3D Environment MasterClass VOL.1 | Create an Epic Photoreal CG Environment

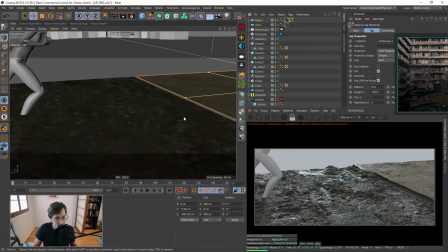85:55 Without that backlight, you're not getting that gloss.
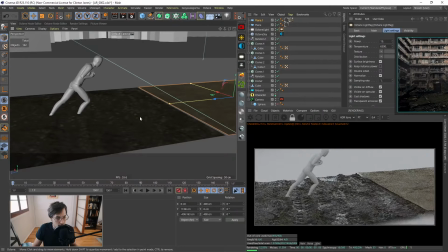86:00 And it really picks up. We can take that down to 15, something a little bit more subtle.
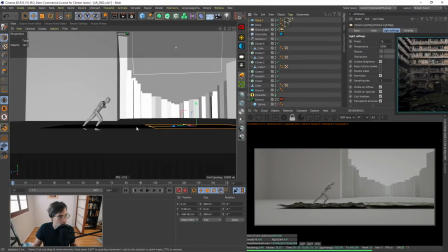86:06 But this is really going to help us to bring out the detail of our, you know, of our foreground.
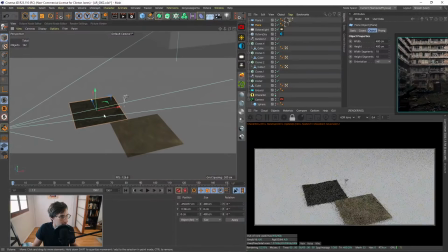86:13 Let me slide this a little bit closer.
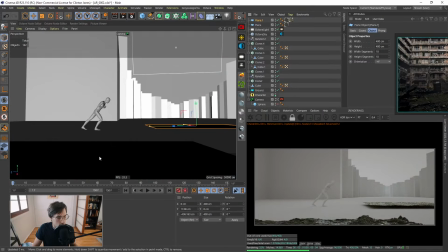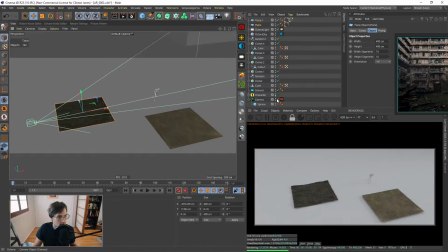86:22 Right, so it's going to get really cool. We're kind of close to the ground. The camera's a little close to the ground.
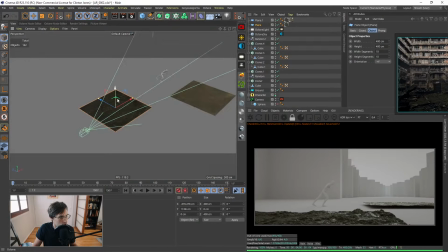86:27 We can always go camera, uncheck, check camera, and then we can adjust this on the fly here.
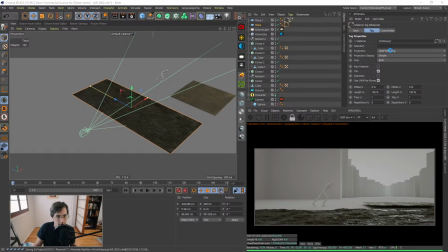86:39 And another thing, you see how it's stretching with this? You can just go to the plane, and we will take the UV mapping to cubic.
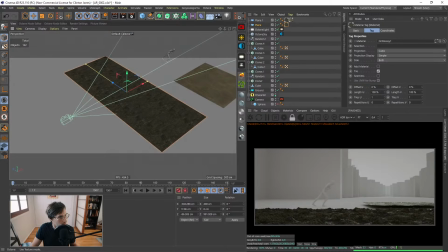86:52 And now all the scaling happens separate from how we stretch the plane. So we can, you know, select this little scale thing here, scale it up to really adjust that.
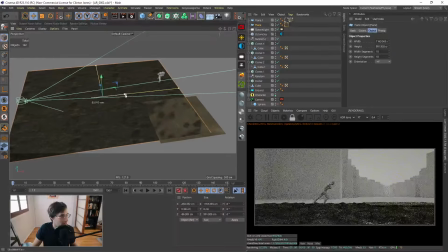87:06 Let's see. We can take the plane and get them walking on the plane there.
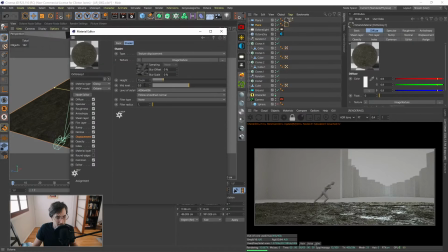87:13 And it might be a little too chunky, so we can adjust the displacement map instead of 30. Let's go to 15.
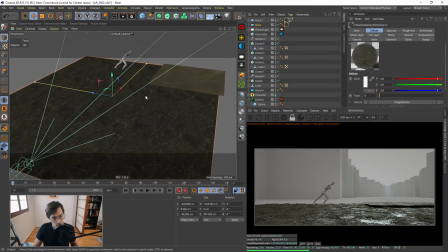87:24 And kind of bring it down. But this is just an example. We're gonna switch out all of these textures and all that good stuff.
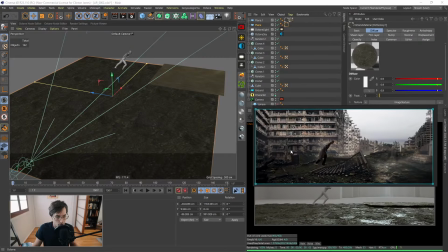87:37 But we're gonna build our list first. All right, we're gonna build out our texture pack and everything.
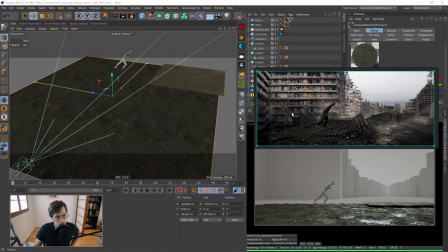87:42 And obviously, you can see already that the ground is a little bit different than my reference. Like the angle is higher here versus here. So everything's really going to come together in the render, obviously. The concept is just there to guide our eye. All right.
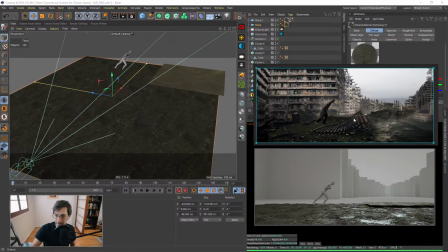88:07 Oh yeah, Ronan. Good shout out. So yeah, Ronan just posted a link. I'll pin it. We got a Instagram, Create with Clint Instagram, that the mods put together, and it's a place for us to post all of the winners of the weekly challenge,
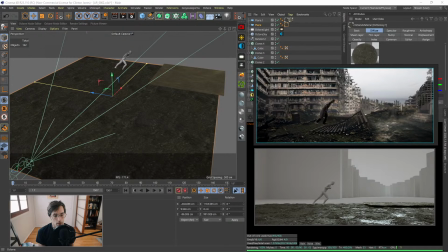88:27 and be able to share all your guys' work and stuff. I've been retweeting all of your guys' work in progresses for this challenge on Twitter. And on Instagram too, definitely hit me up, Create with Clint, or Punisher. I'll share it. Like, send it to the Create with Clint and I'll share it on there. I'll do both.
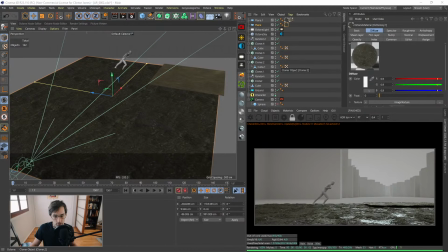88:47 But yeah, I want to kind of share everyone's work here as we all work hard on this stuff together.
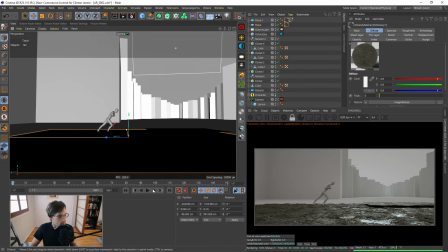88:53 But let's keep building out a list of... Yeah, let's keep building out our list of textures and stuff.
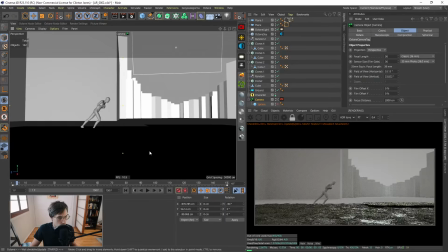89:09 Weird. Why is that not moving with the... Oh, because the check camera thing, probably. There we go.
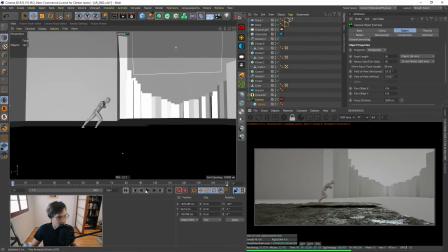89:28 Oh, that's going to be so cool. Yeah, you see the way it reveals the foreground?
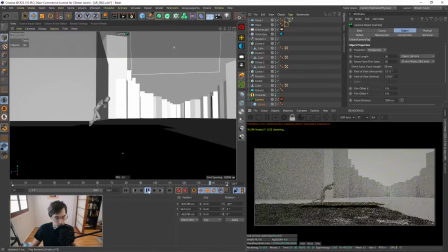89:33 Like, that is awesome. That's why I love the side-scroller idea. It's because there's so many different little story elements that can be revealed as we go through our world.
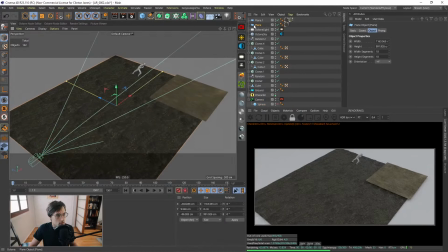89:45 But let's keep going. Let's keep building out our texture pack.
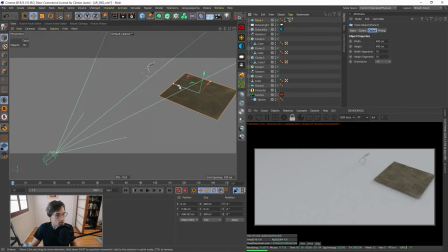89:50 Keep going with this. So I'm just going to delete that
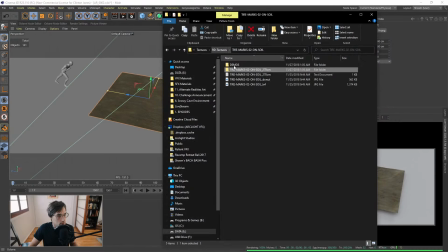89:57 and keep building it from this point. There's some other really good RD texture packs. Let's go. Let's keep looking.